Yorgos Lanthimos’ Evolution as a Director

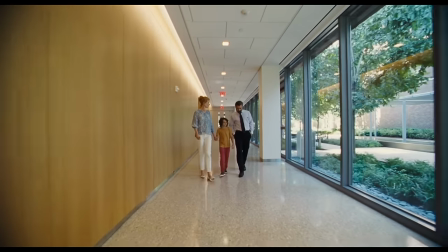12:11 This time around, I just had this
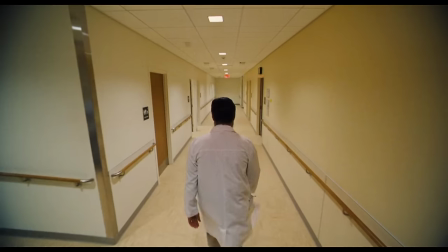12:15 feel that the camera should be almost like another presence, like an entity that followed all these people and,
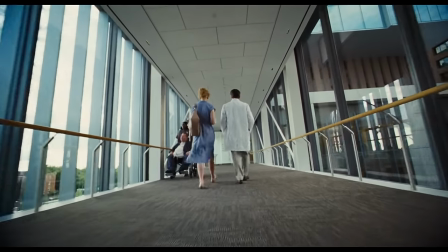12:24 you know, was hovering above them or creeping from below and always be there watching them,
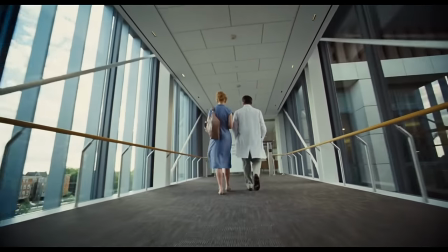12:31 observing them. So with that as a start, we built this visual language of, you know, really high angles following people around or really low angles. There's not many shots that are at the eye level of these people, and the use of some very wide angle lenses also help have that feel and a relatively claustrophobic feel as well, you know,
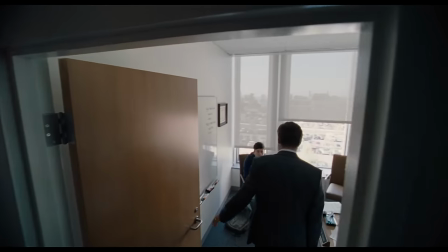12:55 like small people in rooms that have been distorted by the wide angle lenses.
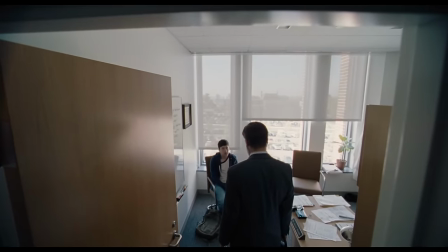13:01 And indeed, these choices had a huge impact on the way he chose to shoot his next film.
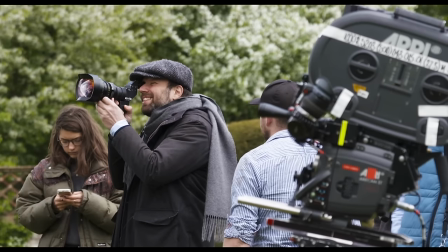13:10 If The Killing of a Sacred Deer marked Lanthimos' triumphant return to 35mm film after a brief hiatus, The Favorite signaled that it was here to stay. I've tried shooting films on digital, but I never had a pleasant experience doing that.
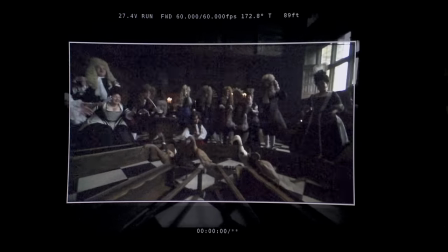13:25 You know, when you shoot on film, apart from the fact that I think it looks much better, is, you know, the discipline that it brings. You know, even the fact that you know, sometimes you hear the camera, you know, running while you're doing the scene, it brings a different
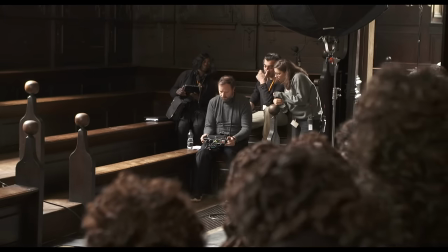13:44 type of concentration by everyone. The Favorite was Lanthimos' first collaboration with screenwriter Tony McNamara and cinematographer Robbie Ryan.
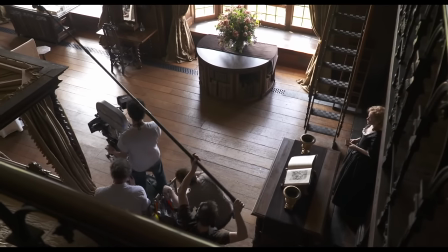13:53 Even with these changes in crew, you can still see how the stylistic choices he'd been making in his prior work are still present in this film.
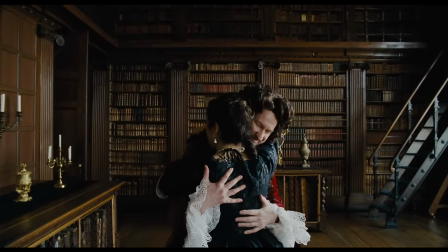14:00 Must be safe. You must not be foolish and brave. Be smart and safe, I beg you.
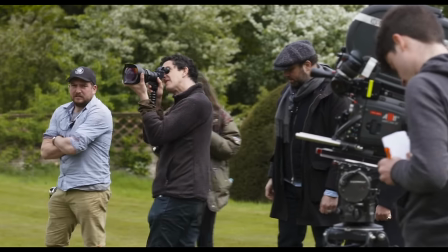14:06 I will.
After falling in love with wide-angle lenses on The Killing of a Sacred Deer, Lanthimos decided to push that aesthetic even further on The Favorite,
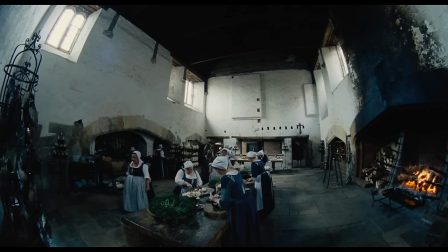14:14 opting for a 6mm fisheye lens to accurately reflect the film's themes. It's mainly something that I've been experimenting with.
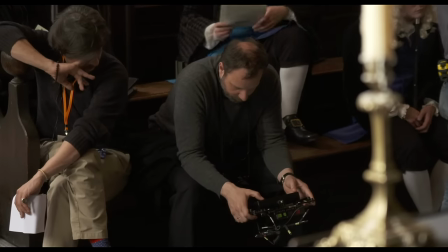14:22 I think my last few films, it's something that I enjoy. And in particular, in this film,
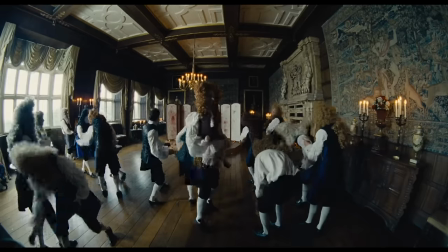14:29 I thought that the use of wide-angle lenses in these huge spaces with these very few people in them, the juxtaposition of the lone figure in the huge space and how the space was even distorted,
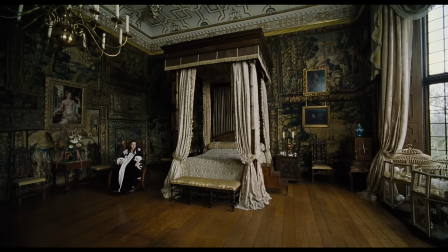14:42 it felt quite claustrophobic. In general, it kind of reflected, you know, a lot of the dynamic in the film and the themes of the film.
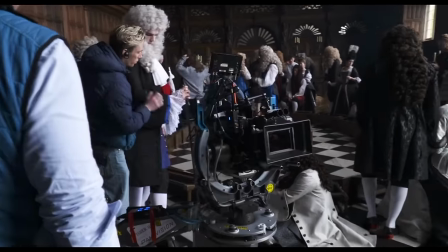14:51 And again, you can see a pattern emerging. Robbie is an amazing DOP. He shoots things from angles that nobody else shoots, and it all looks beautiful. Yorgos is really brave with the way he filmed the lighting of it.
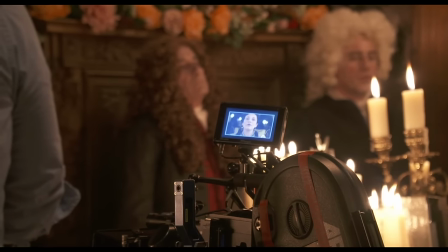15:03 He loved the light quality of the location, and Rachel Weisz came on set. We're in one of the main halls and she goes, "Oh, this is very nice. And so how are you going to light this?" And Yorgos says, "It's lit."
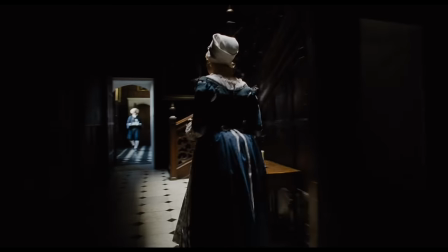15:14 Like The Killing of a Sacred Deer, The Favourite also had an interesting way of melding music with sound.
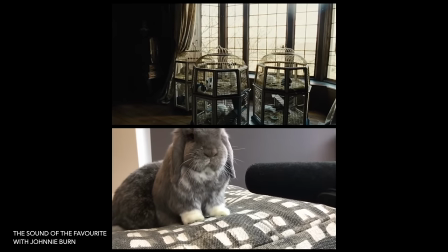15:20 From footsteps to rabbit noises, crackling fireplaces to howling wind.
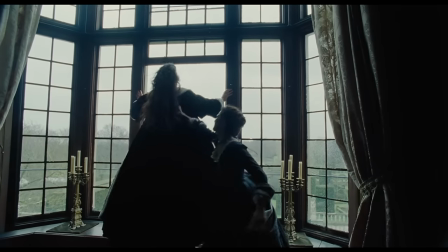15:27 You do not care, Mrs. Morley.
Byrne's sound design remains both truthful and period appropriate, but not without a creative twist.
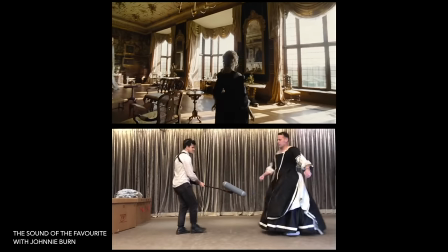We tried really hard to make sure that in some cases you weren't really quite sure if you were hearing music or if you were hearing atmospheric sound that has been treated to come across slightly as music.
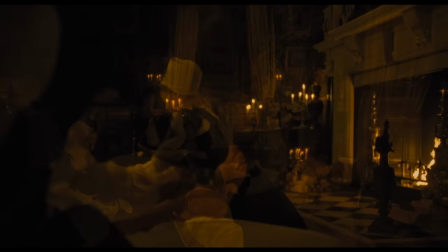15:56 This scene in particular demonstrates these complementary atmospherics. Listen to the way wind and fire work with the score.
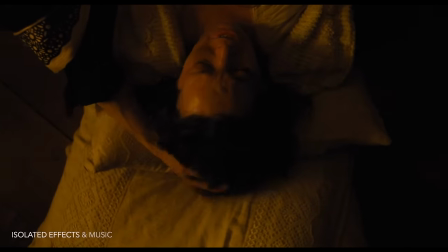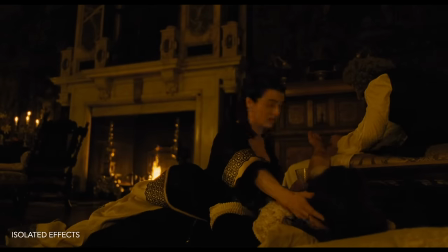16:08 When listening to the sound design in isolation,
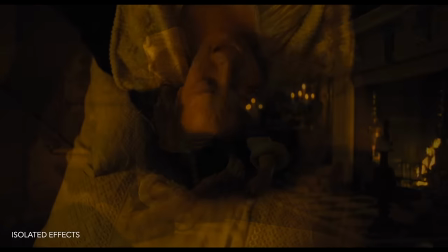16:12 you can hear how the effects are rhythmically sympathetic to the repeating G note of the strings in the song.